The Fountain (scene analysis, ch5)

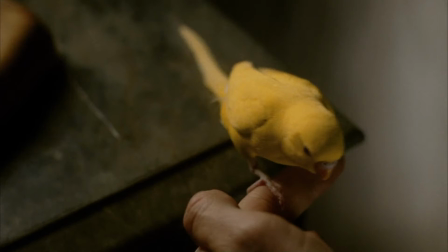I think in some ways, this reminds me of one of my favorite movies from Disney, Aladdin.
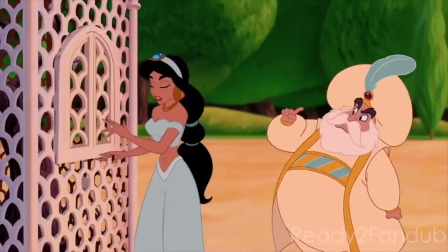There's a scene where Jasmine, the princess,
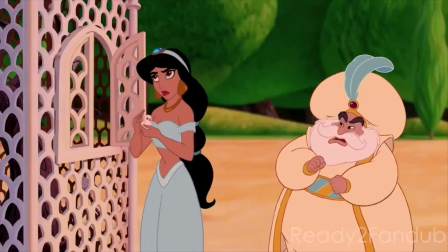is having this discussion with her father who wants her to marry, but she wants to be kind of a free spirit. And there's a beautiful scene there where she
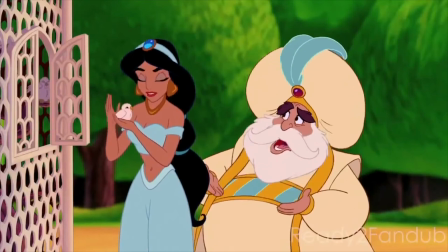pulls out this little bird from a cage in the palace court, and then her father puts it back in the cage.
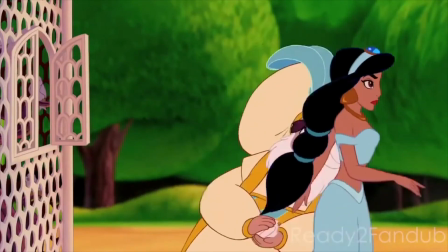And this sort of, in that scene, symbolizes this kind of protectiveness of her spirit
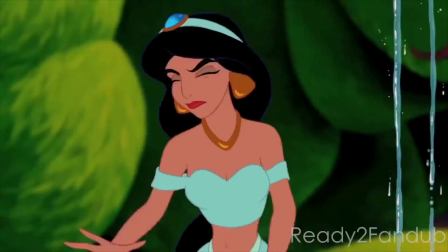or of her life.
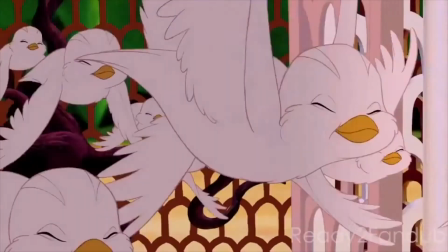Then what she does is as soon as he leaves, she opens the cage and lets all the birds fly out into the sky.
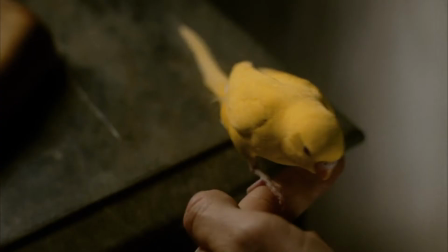I think there's a similar thing going on here. where this bird is kind of been let loose. It's still kind of in the cage of this home, but it's at least out of its cage,
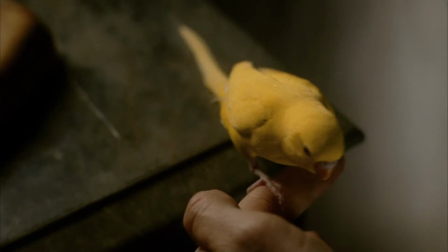and it's kind of trying to seek this natural habitat of its own, which we sort of see when it flies past the frame there. Also another, misdirectional cue to make us think that there's some illusion of depth or space,
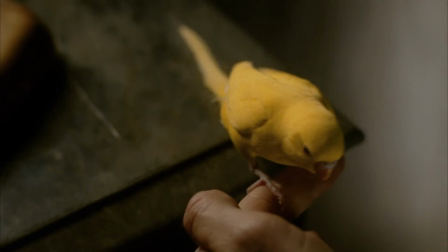and also of a different time and place. So, the yellow, also the kind of gold color, represents this sort of death and rebirth,
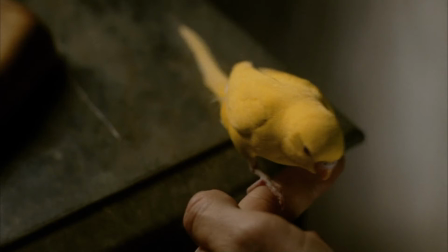or even this illusion of life throughout the film. And what you'll come to see is that color in this film is very thoughtful. It's very logical, really, in the way that it's used. And you'll see a lot of golds. That's probably the main thing that they will talk about,
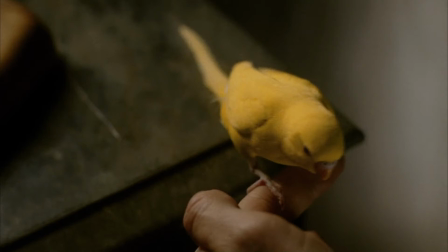whether they are talking about it outside of the film or whether through the language of the film they are presenting these colors. Let's keep going.
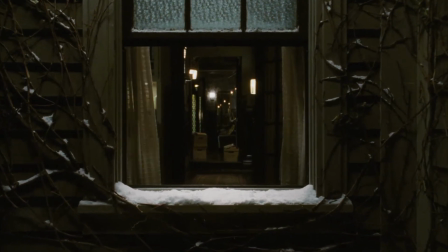Now here we are going through a window again.
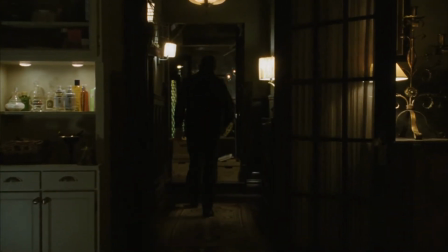It's kind of a reiteration. And this is where we're kind of, this sums up the film, really. You have the main character, played by Hugh Jackman, kind of searching for his wife through time and space in this kind of star field.
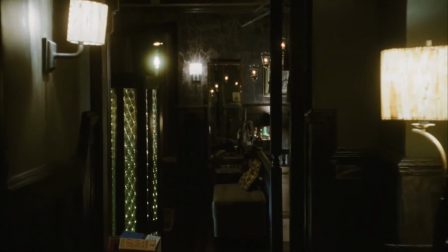You notice these lights. Beautifully shot scene here.
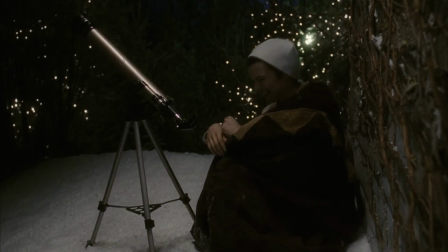So here we come right back out, and
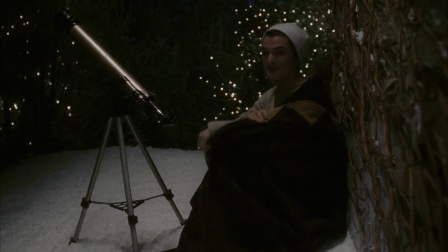it ends up, this is kind of the playfulness of the filmmakers in this scene.
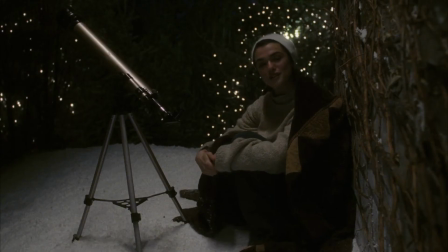We sort of have had the joke played on us.
Come on.
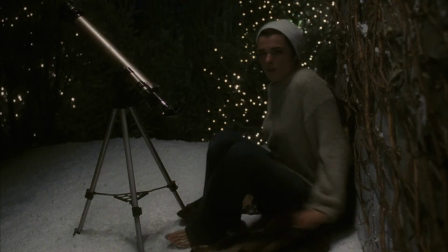You're an old fart.
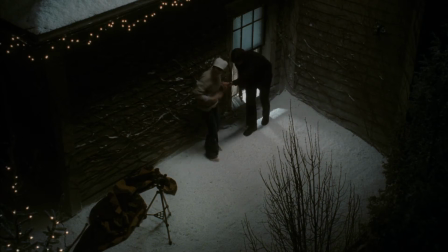Okay.
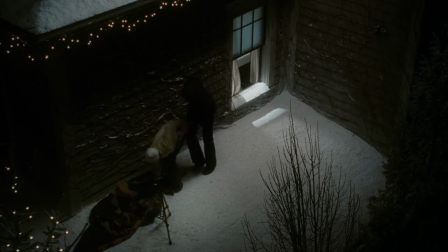Go on, look.
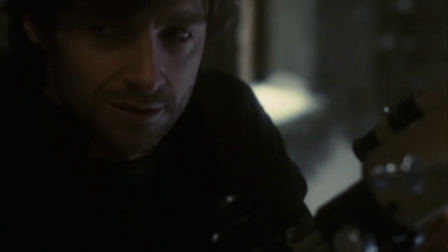You see it? The gold star? It's actually a nebula wrapped around a dying star.
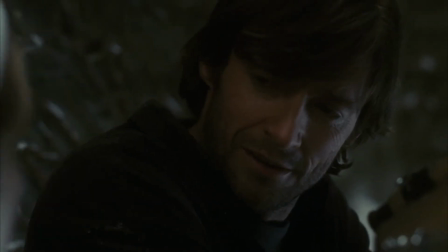That's what makes it look gold.
So here you kind of have an exposition of what these colors mean.
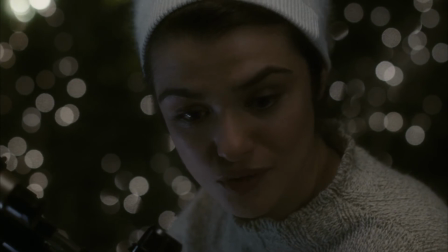When? Junior high?
Also, let's pause right here.
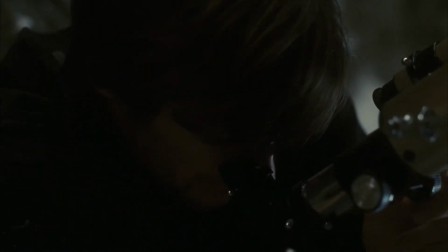This is a good time to look at the idea of scale, both inside and kind of outside of in the creation of the film. You really have this philosophy of scale. You've got Hugh Jackman, the main character,
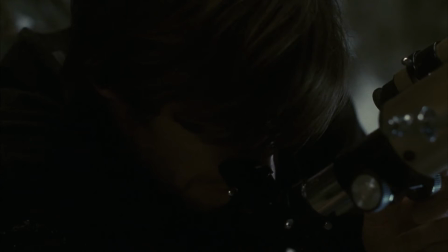is looking through this telescope at this huge, massive thing that's very far away.
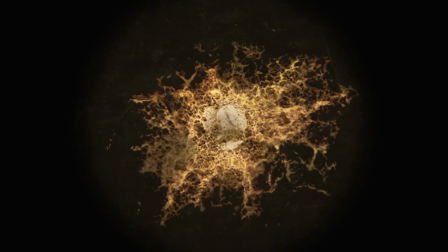In the previous scene, we'll go back here and look at it.
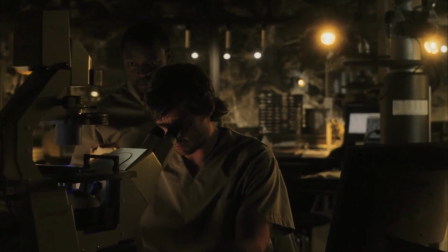You've got him looking at the smallest, tiniest thing through a microscope that's very close to him.